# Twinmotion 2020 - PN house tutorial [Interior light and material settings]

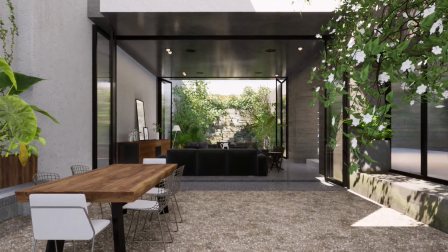Hello everyone and welcome to this tutorial on the pea and house scene I've made in Twinmotion 2020.
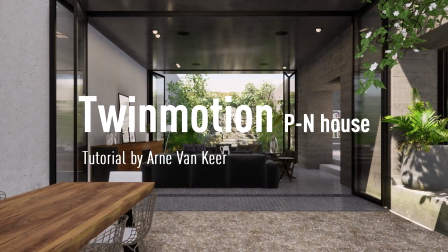In this video we'll be looking at the light and sunlight settings, the materials and all the extra settings that we need to create this beautiful render.
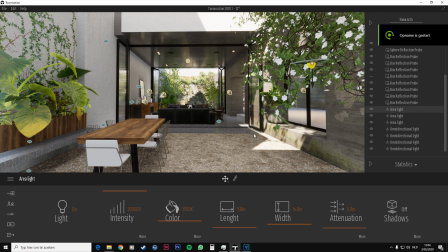Hey guys, my name is Arne and welcome to today's video.
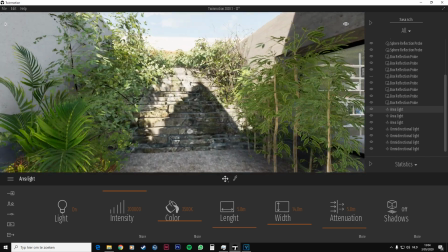This channel is all about rendering in Twinmotion, so if you want to get better rendering results, make sure to stick to the end of the video.
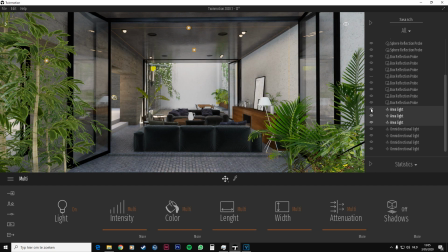Now let's start with taking a closer look to the lights. You'll be shocked because the whole scene is illuminated with only three area lights. The other light is all natural sunlight.
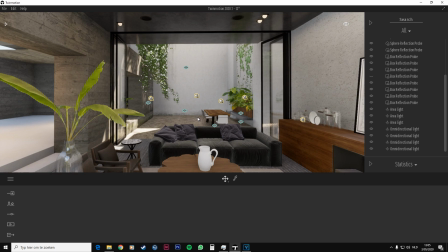The area lights are all built up to enhance the sunlight, especially in the back of the scene because there's hardly any light coming in.
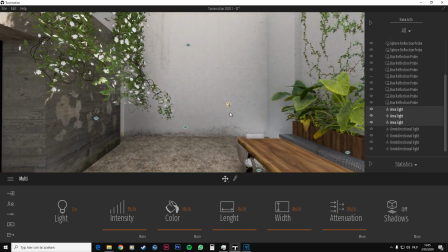Let's have a look at the details for the area lights. Let's start in the back.
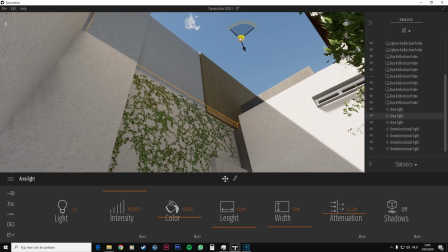We set the dimensions so the area light fills up the entire space with light. We leave the shadows to off.
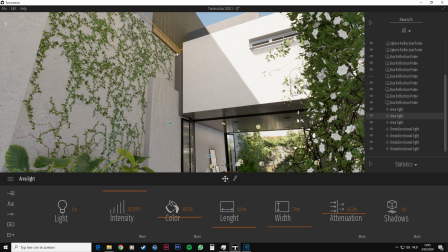Otherwise, it will look very unnatural. Now we need to find the right strength.
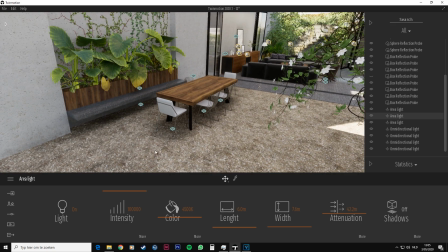You can do this by adjusting the intensity and the attenuation. The intensity shouldn't be too much, certainly not lighter than the sunlight we see in front of the scene.
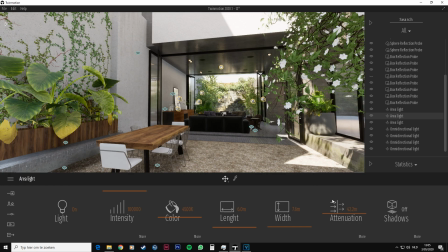That's why I usually leave the number quite low and adjust the other parts with the attenuation.
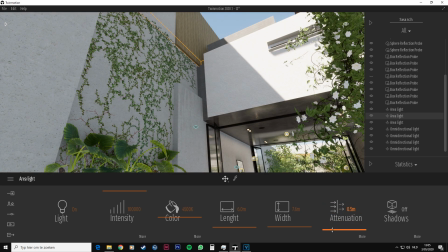The shorter the distance, the less illuminated the scene will be. Leave this distance longer for a more natural light effect.
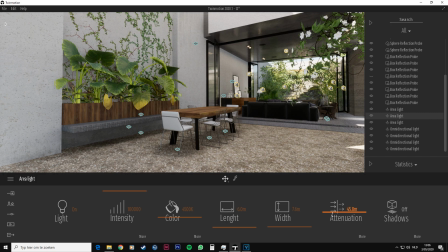This way, the light can fade over the entire distance. If you click on More, you can also adjust the edges angle.
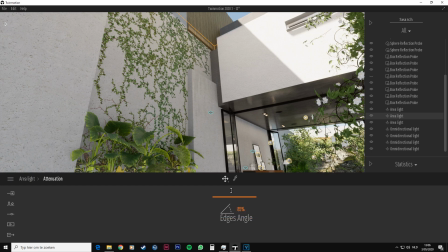This ensures how sharp the edges are. For this light point, it doesn't matter, because you can't see it anyway.
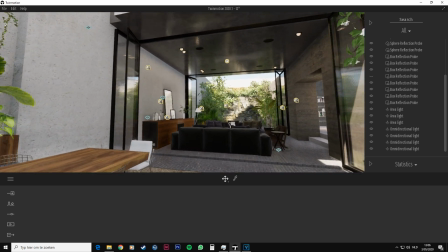But for the next area light, this is important. Here, the edges angle is set to its maximum value.
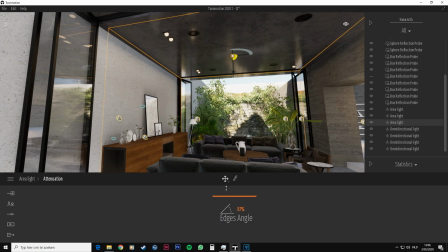If you set it lower, the edges will also look sharper. We don't want to have this kind of effect into the scene. That's why we need to set it to its maximum value. The other settings are the same as the previous area light.
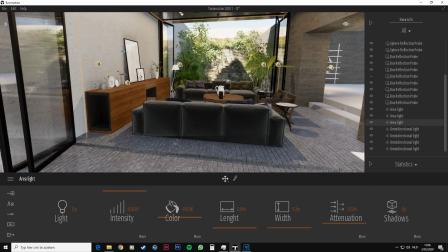No shadows, otherwise you get unrealistic looking images.
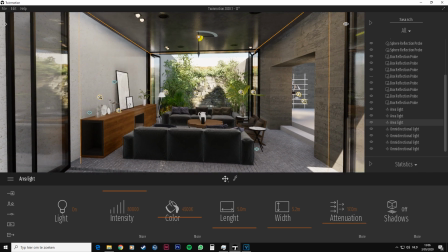And the general atmosphere for this scene also indicates that not much artificial light is used.
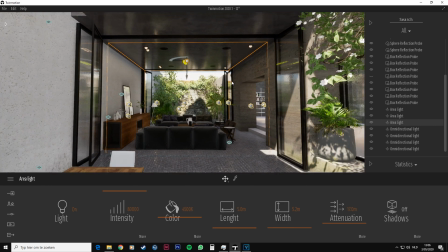Everything comes from the sun, so to speak. We only use a few light points to light up the dark spots and get a more natural looking image.
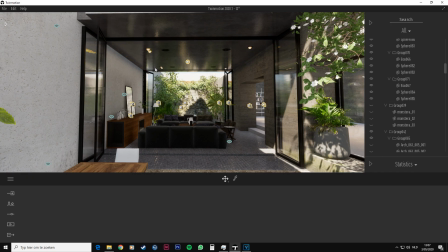That's also why the spotlights in the ceiling don't produce any light. Other settings are also based on the previous points.
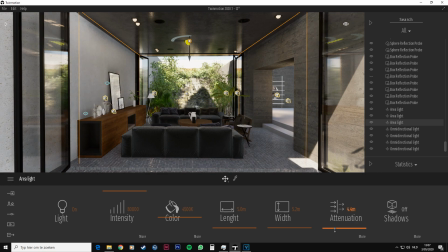Keep the intensity low and the attenuation should be higher. We also use a slightly warmer color to mimic the sunlight.
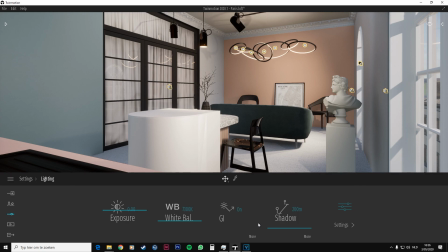Now a question for you guys. What do you want to see for my next video? Another interior scene tutorial or an exterior scene tutorial?
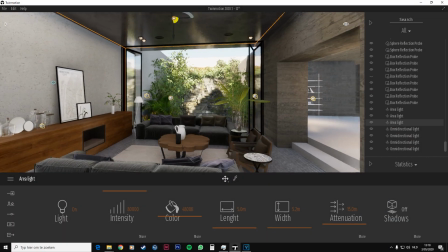Please let me know by leaving a comment down below. Now the remaining lights are inside.
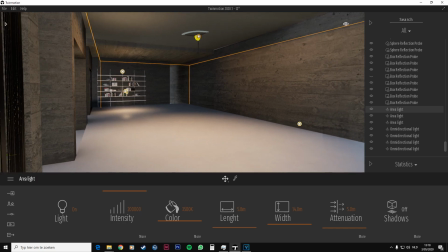These imitate a warm but soft interior light. We don't want a bright looking light, so the intensity is pretty low.
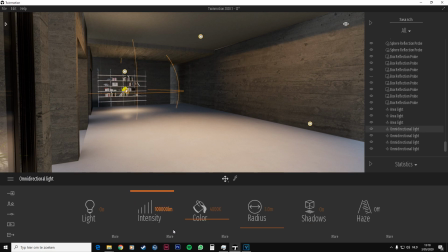The other settings are quite basic. That's it for the area lights.
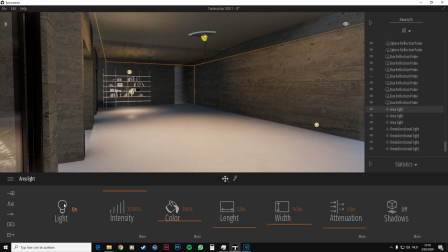Let's have a look at the sunlight. The sunlight is also quite normal.
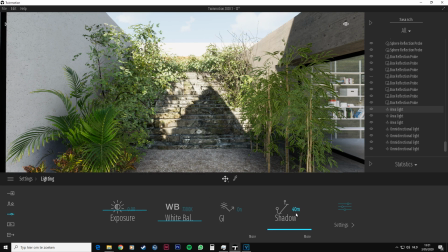The only thing I've adjusted are the shadows. This is set to 40 meters so we get a sharper looking shadow. The exposure and the ambient are also left to their default settings. What's even more important than the light settings are the materials.
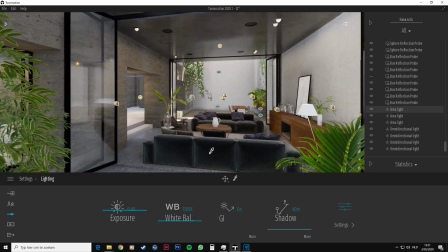You can have a perfect illuminated scene, but if the materials don't reflect enough or don't have enough depth, your wall render can be disappointing.
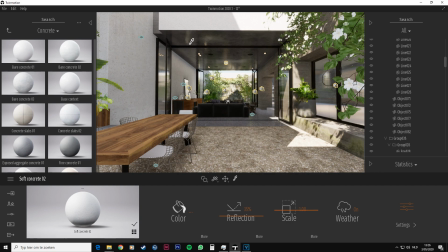Almost all materials are from Twinmotion. All the walls, the floors, the plants and the windows come from the library. Let's have a closer look at the walls.
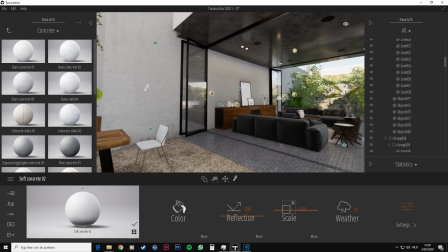The wall on the left is covered with the soft concrete material, and the wall on the right is covered with the poured concrete material.
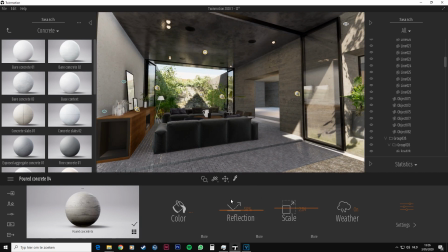Each time I have adjusted the scale and the reflection until it feels natural.
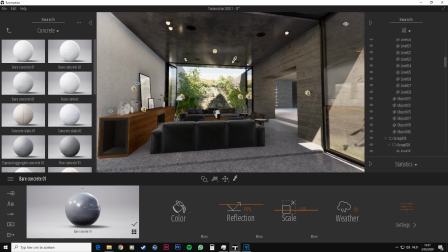The ceiling and the floor have the most important material for the scene. These give the idea that the sunlight is carried all the way into the back of the scene.